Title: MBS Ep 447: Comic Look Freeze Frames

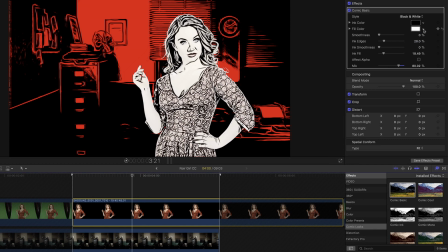(4:07)
I'll then select the girl layer and set the fill to a minty green to create a sharp color contrast between the girl and her environment.
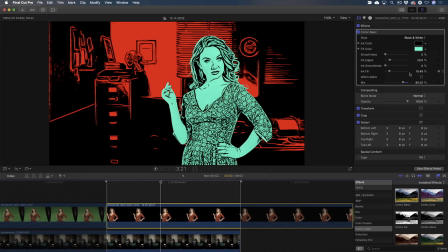(4:16)
Next, I'll jump back to the parent timeline by clicking the back history button.
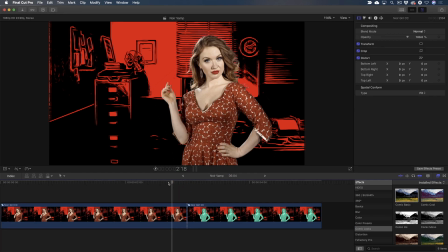(4:23)
Now, if I scrub over the edit or play back, the image freezes with my comic effects applied. Very cool. There's one problem. I don't want to see the red background before the cut. The reason the background remains red across the cut has to do with the nature of compound clips.
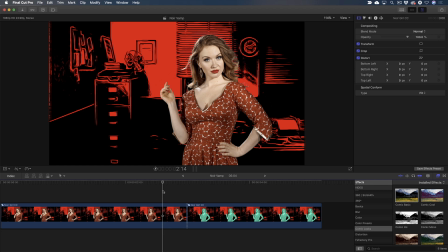(4:38)
What you do inside one compound clip affects all instances of that compound clip. So, for example, if you split a compound clip into six separate clips and make changes inside one of them, the other five will receive those changes. In order to address this, I'll select the first instance of the compound clip before the cut,
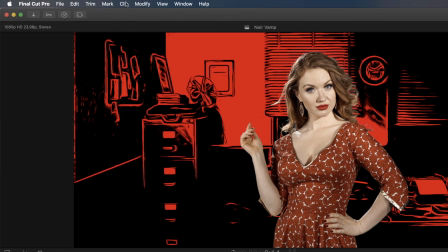(4:57)
then from the clip menu choose Reference new parent clip. What this command does is create an entirely new instance of the compound clip that will not be affected by any of the changes I make to the other compound clip,
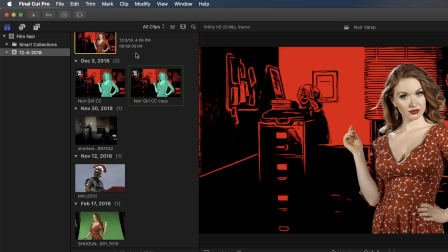(5:10)
or vice versa. Notice that an entirely new compound clip instance has been created in the browser.
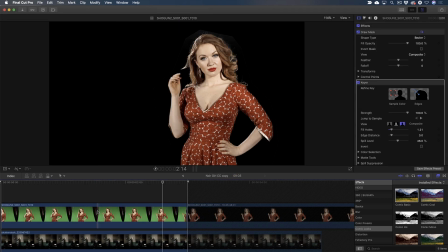(5:17)
So now I'll step into the first compound clip by double-clicking, select the background, then disable the comic effect for that clip.
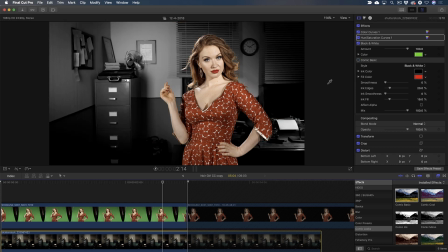(5:26)
Then return to the parent timeline.
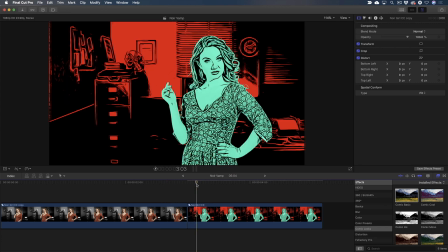(5:29)
The compound clip before the cut is now clean and unaffected before cutting to the entirely separate compound clip containing the freeze and comic look effects. The last step is to apply transitions at the cut points so the change to the comic look is subtle. Yes, I did say transitions. I'll need to use 3 to pull this off.
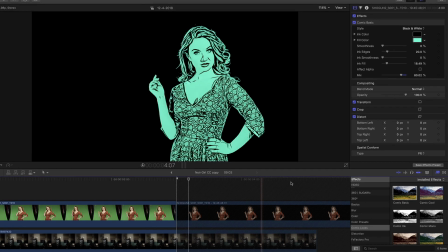(5:48)
I'll double-click the first instance of the compound clip, then add a cross-dissolve at the cut point between the live-action green screen clip and the freeze frame.
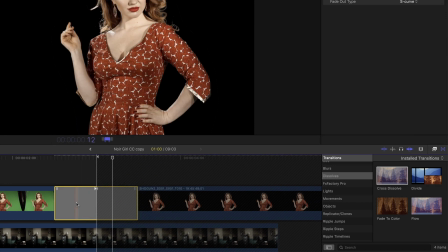(5:57)
I'll also change the duration to 12 frames and set the cross-dissolve blending mode to shadows.
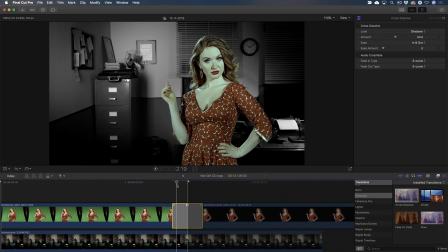(6:06)
I like the shadows blend option because the darker ink lines will be blended first, creating a nice organic look to the dissolve.
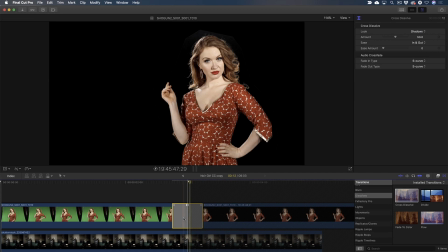(6:14)
Next, I'll copy the dissolve by pressing Command-C,
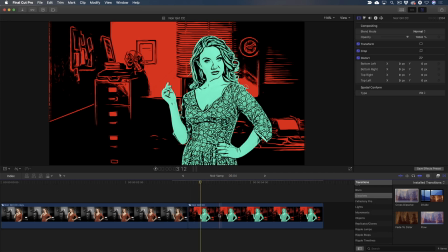(6:17)
step back to the parent timeline, then double-click the second instance of the compound clip and paste the cross-dissolve at the same cut point. I'll go back to the parent timeline again and paste the cross-dissolve at the cut point between the two compound clips.
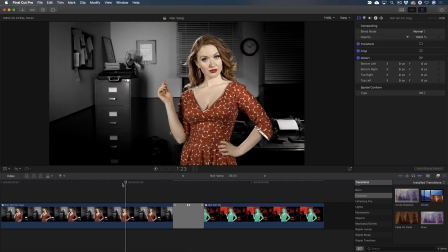(6:34)
Skimming over the clip now reveals a nice transition to the comic freeze effect.
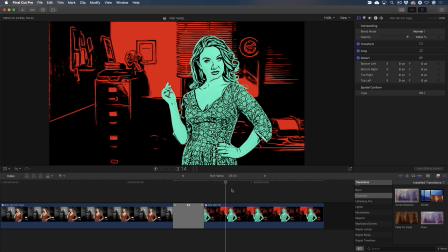(6:39)
I'll play this back in real time, which is what we've all been waiting for.